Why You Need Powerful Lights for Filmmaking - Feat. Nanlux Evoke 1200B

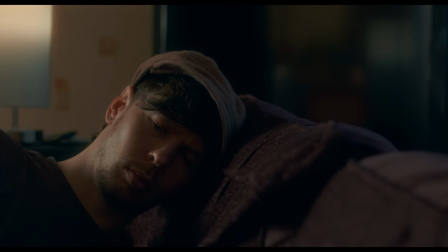[0:00]
A simple evening scene. Our character sits up on the couch.
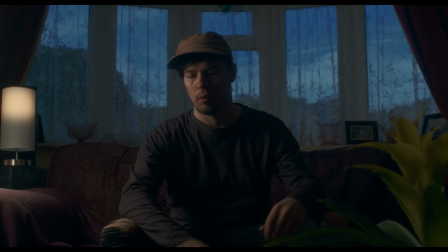[0:05]
It's blue hour outside, and he's being lit by the house lamp in the room.
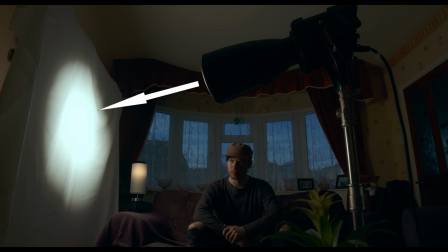[0:11]
Actually, this scene wasn't lit by the house lamp, but by bouncing light from a sheet of bleached muslin material, linking the light on our character to the light coming from the lamp. The light was set to the same colour temperature as the lamp, matching it.
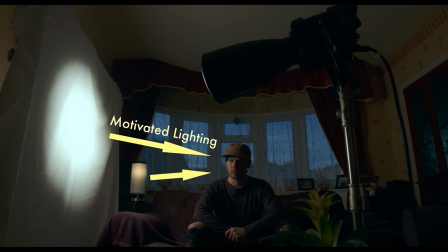[0:26]
This is what we call motivated lighting and we use it to extend or enhance natural or practical light in the scene,
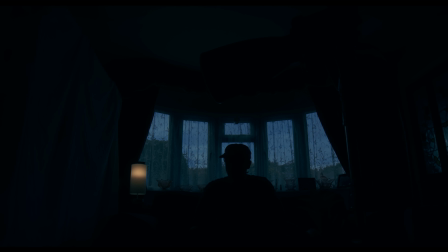[0:34]
in this case the lamp, which by itself wasn't lighting our subject.
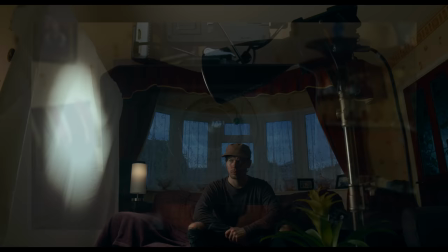[0:40]
But what has this setup got to do with powerful lighting?
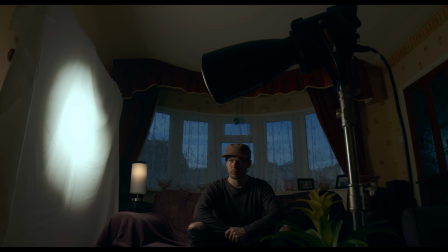[0:45]
Right now we're shooting with six stops of ND or neutral density to reduce our exposure.
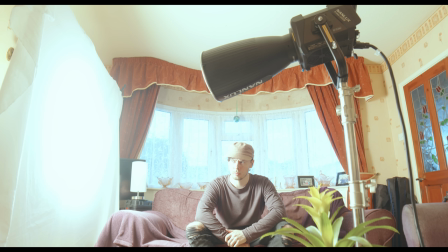[0:51]
If we take these filters away, one by one, we can understand why we needed them. It's very bright in this room. This is partly because of the output of our light,
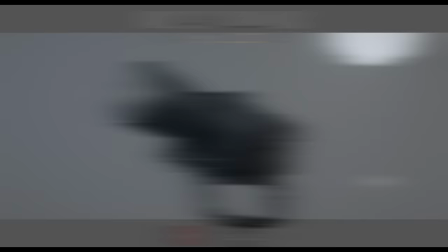[1:04]
the Nanlux Evoke 1200B, which is a high-output lighting fixture with bi-colour functionality.
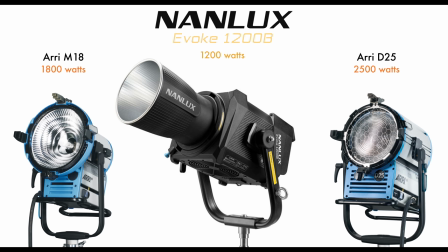[1:12]
It has roughly the equivalent output to two industry standard lighting fixtures, but with the lower power draw of LED and the ability to change colour temperature from from 2700 Kelvin to 6500 Kelvin.
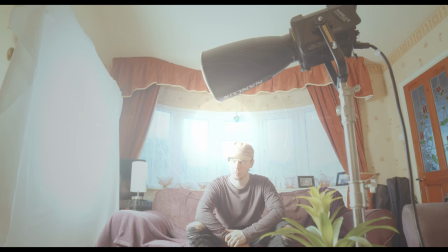[1:27]
But what does this light output look like in practice? Well, you've just seen it.
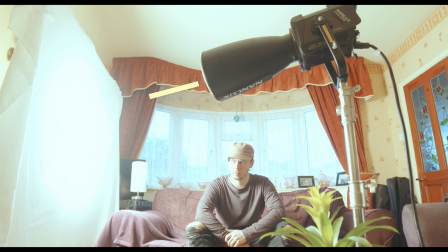[1:33]
Our room is so bright right now because of the 1200B and its 26 degree reflector dish, bouncing from the muslin material.
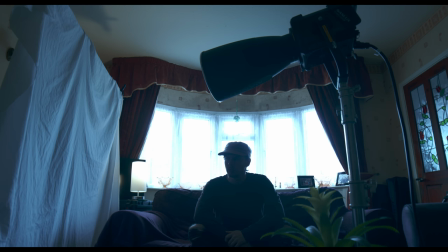[1:43]
Switched off? You can see how much output we've just lost inside the room, but we still have some pretty bright daylight outside and we wanted to shoot for an evening scene.
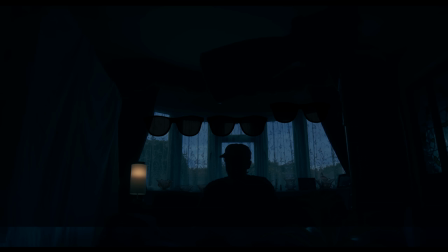[1:54]
So let's put our 2, 4, 6 stops of ND back on. In doing this we've reduced a lot of light to the point that the natural light outside the window actually looks like evening sky.
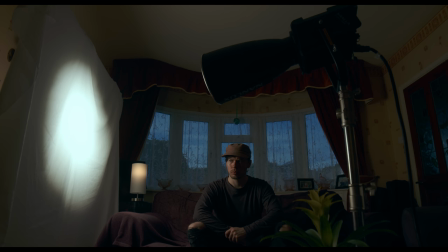[2:08]
Now we can see exactly how we've utilized this light output.
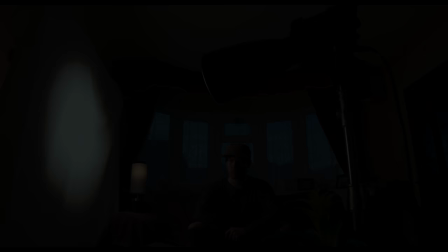[2:14]
Even though we've reduced a lot of the exposure in the image,
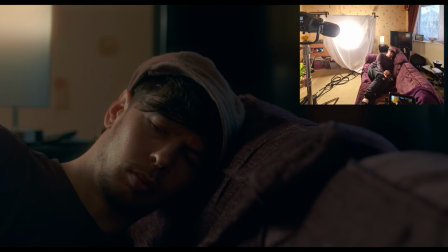[2:18]
the 1200B was powerful enough to cut through and give us a good exposure on our subject.
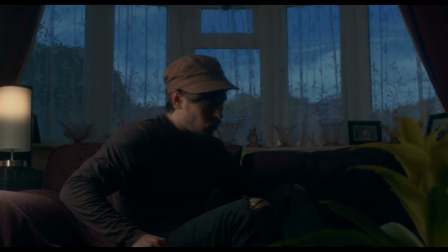[2:26]
This is a good demonstration of the Evoque's output,
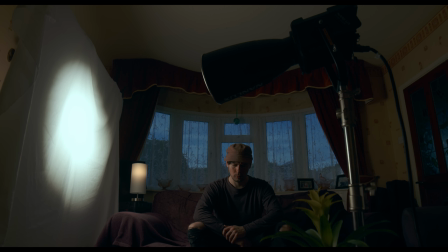[2:29]
but you may not be using it in close quarters like this when recording audio since it needs to keep cool using its fan system.
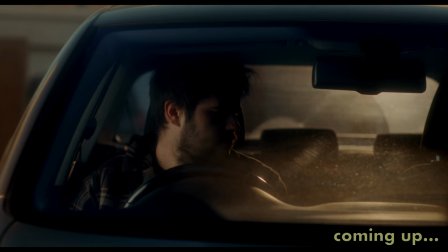[2:36]
What you will find with a powerful bi-colour fixture like this is that it's a workhorse of a light.
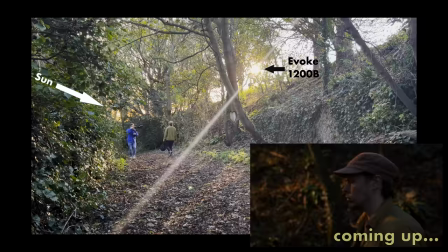[2:42]
Its output and flexibility allowing you to light for a variety of situations and scenarios.
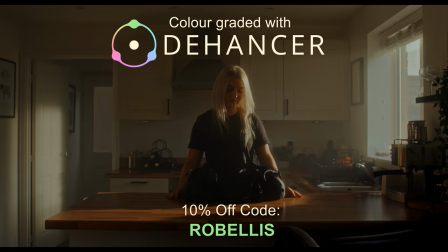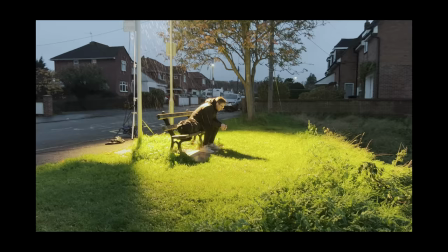[2:57]
Here, we used a 1200B up high, 26 degree reflector attached,
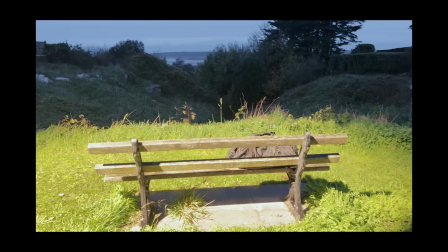[3:02]
imitating the nearby street light, but directed into the position we wanted it at the power we needed it.
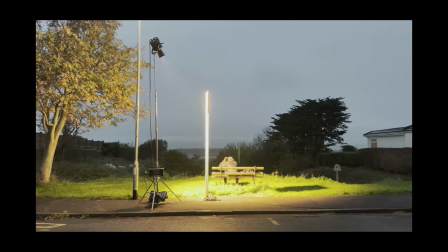[3:10]
In reality, it was actually a little earlier on in the day than implied in the scene.
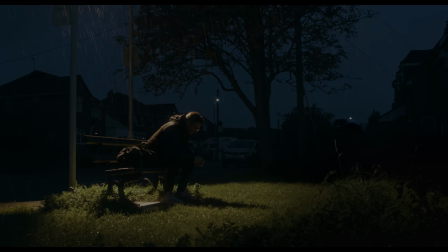[3:15]
But, like in our previous setup, we shot at full power and reduced our exposure overall, making it look more like late evening.
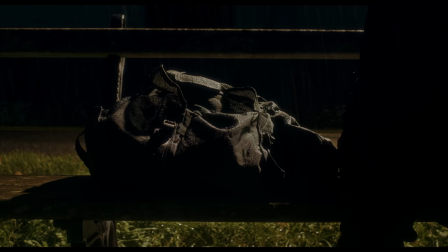[3:24]
And you might have noticed something else here. It's raining.
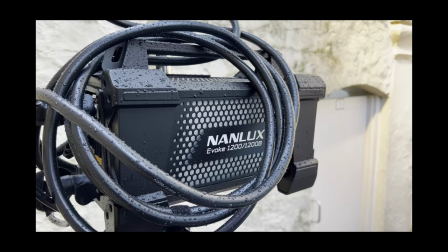[3:28]
Both the light fixture and power supply of the 1200B are IP54 rated,
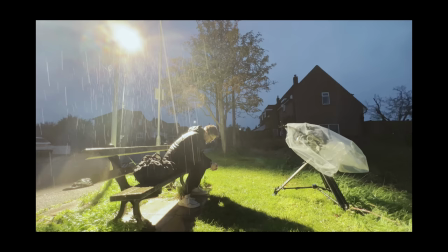[3:35]
which means you're able to shoot in different weather conditions without damaging the light due to this water-resistant ceiling.
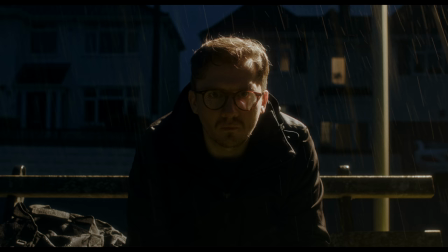[3:42]
We allowed the bounce light from the grass below to fill in our character's face,
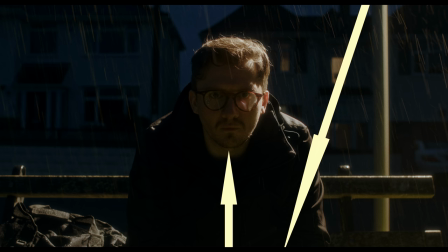[3:46]
making for a more realistic interpretation of the way our street light would be interacting with the environment in this situation.
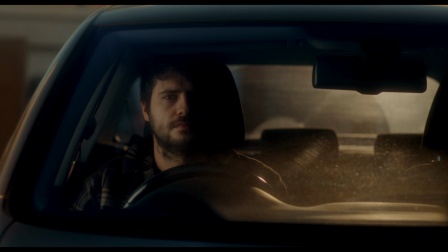[3:58]
A light with a more powerful output will allow you to work with diffusion in situations where a less powerful light wouldn't provide enough exposure.
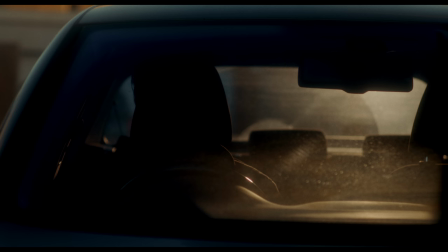[4:07]
We didn't actually have any sun hitting our scene here. Instead, we used lights.
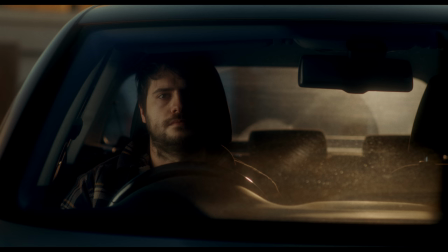[4:14]
One harder light to represent the sun, and one softer light to represent the sun bouncing from a surface off-camera.
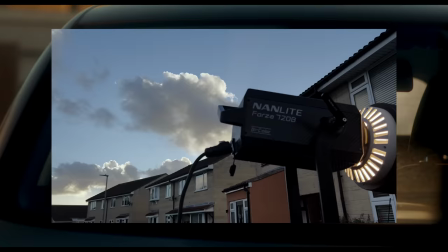[4:24]
For the sun backlight, we had a Nanlite Forza 720B set to around 3200 Kelvin,
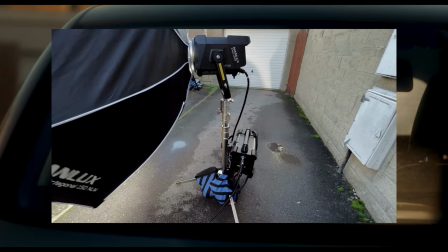[4:31]
Fresnel lens attached, firing through the back window of the car. For the key light on our subject,
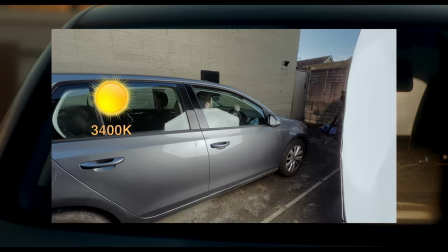[4:37]
we had our Nanlux Evoque 1200B set to around 3400K
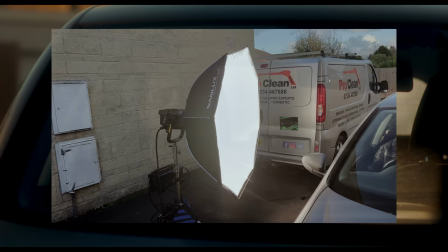[4:43]
with its 150cm Octobox firing in through the side windows of the car.
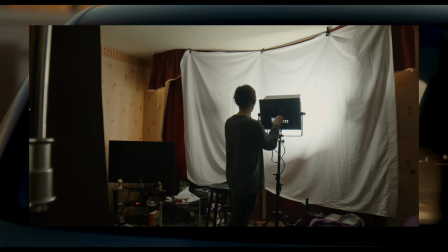[4:50]
When we diffuse light, either by shooting it through material or bouncing it, we lose some of its output or brightness,
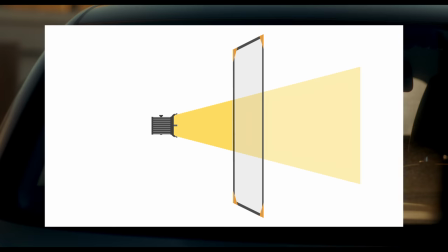[4:58]
which is why it's important to have enough power to offset this loss of light, and still have enough flexibility to light our scene how we want it.
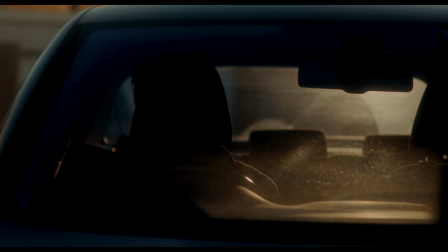[5:07]
You can see how we were once again able to balance our ambient levels lower with the power of our lights,
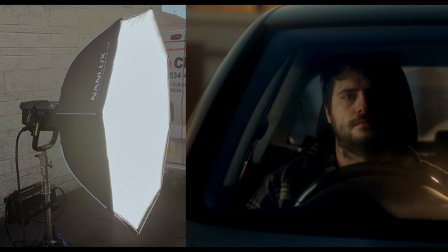[5:13]
creating the contrast ratios between light and dark that we wanted in the scene. And even with the 1200B shooting through the fusion, losing some of its output,
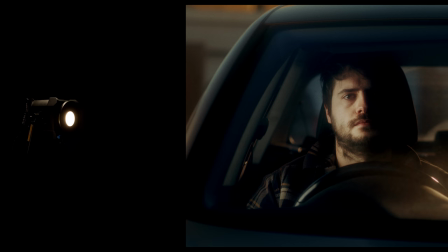[5:24]
this was easily achieved, as we had enough power to start with.
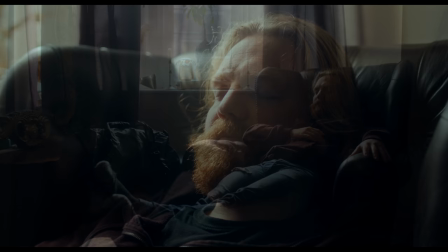[5:31]
Maintaining a consistency to your light levels when shooting against daylight is an important element in making your shots flow together and feel congruent.
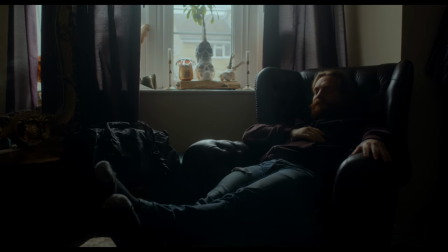[5:40]
What could be passed off as simple natural light from the window was actually, once again, our own lighting.
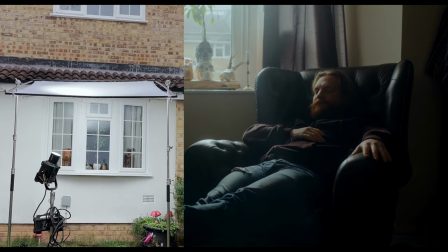[5:48]
We lit this by placing a 6x6 frame of bleached muslin just above the window outdoors and firing our 1200B,
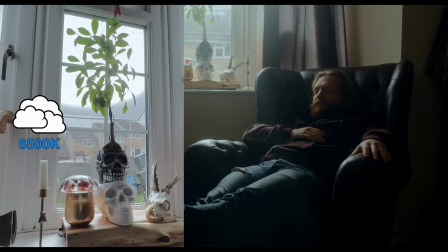[5:57]
60 degree reflector dish attached into it, set to 6500K, to better match the overcast daylight.
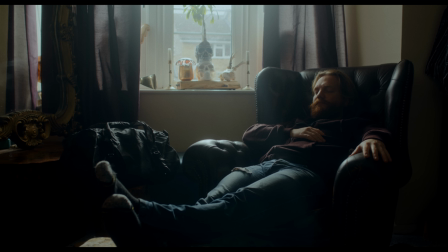[6:06]
We actually had part of the frame in shot, but combined with the shallow depth of field, window and background, it blended nicely into the scene. However, with our lighting turned off,
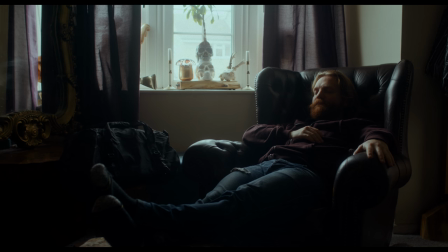[6:18]
we can see the natural light from outdoors was making for a very similar light to our own, so why didn't we just bring the exposure up? Shooting this using just a natural light from the cloudy sky would have introduced changing light levels to our scene.
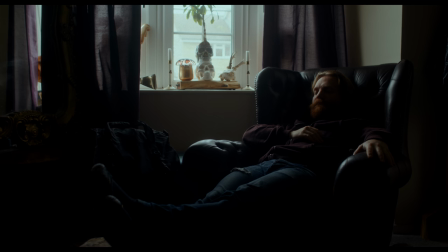[6:34]
It was raining on and off, which meant the sky was periodically getting darker, then brighter.
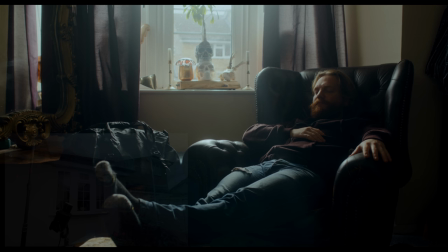[6:41]
By toning down this natural light, and enhancing it with our own. We now have a constant level in our room and on our subject, with changes to the ambient light outside the window becoming much less noticeable.
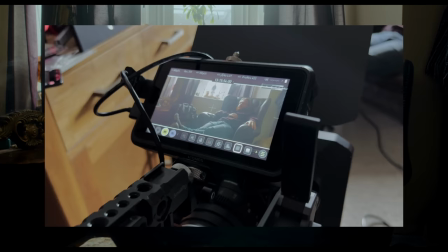[6:55]
This means we can shoot multiple takes over a period of time, without needing to change camera settings or lighting to keep things consistent.
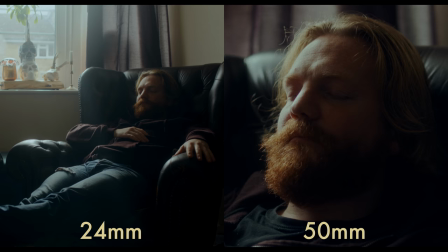[7:04]
The same goes for the close-up. We could move in and shoot this without needing to adjust anything but our focal length.
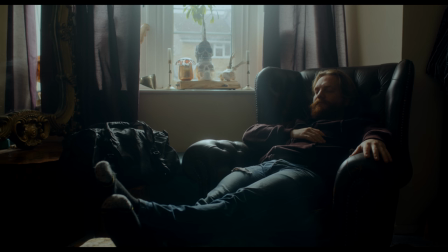[7:11]
A less powerful light wouldn't allow us to overpower the ambient to the same extent,
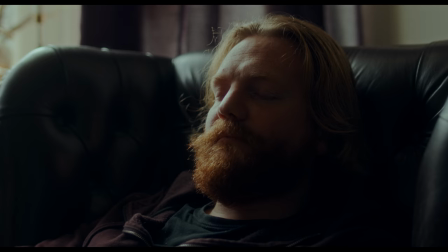[7:17]
and we would struggle to maintain consistency to our lighting throughout a shoot as we've done here.
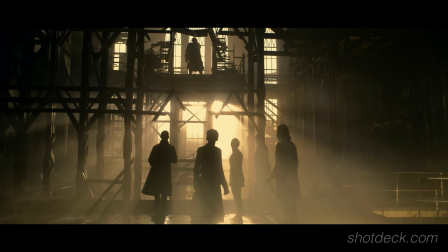[7:24]
Recreating sunlight on a bigger set is usually a job for very large, very bright, very expensive lighting units.
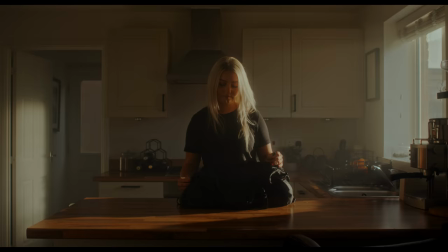[7:32]
However, on a smaller production, a powerful fixture like the 1200B can easily be used to light larger interiors,
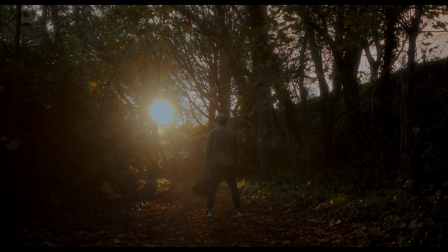[7:41]
or even exteriors if you plan accordingly.
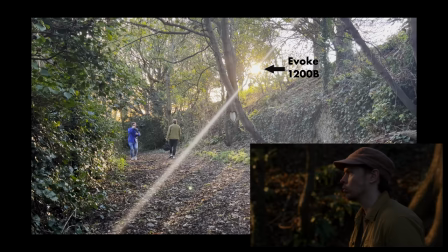[7:46]
The sunset you can see lighting the walking shots is actually our 1200B. The real sun is over here somewhere, blocked by the trees.
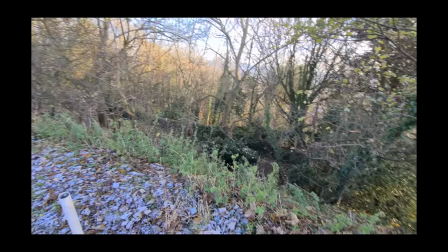[7:58]
By scoping out the location beforehand and finding a good vantage point to place our light,
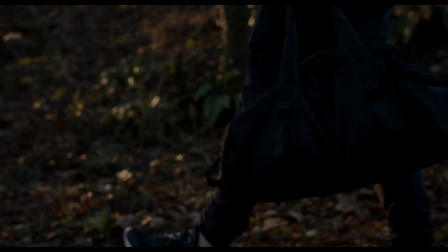[8:03]
we were able to shape this hard sunlight onto the scene where we wanted it, without relying on the sun itself.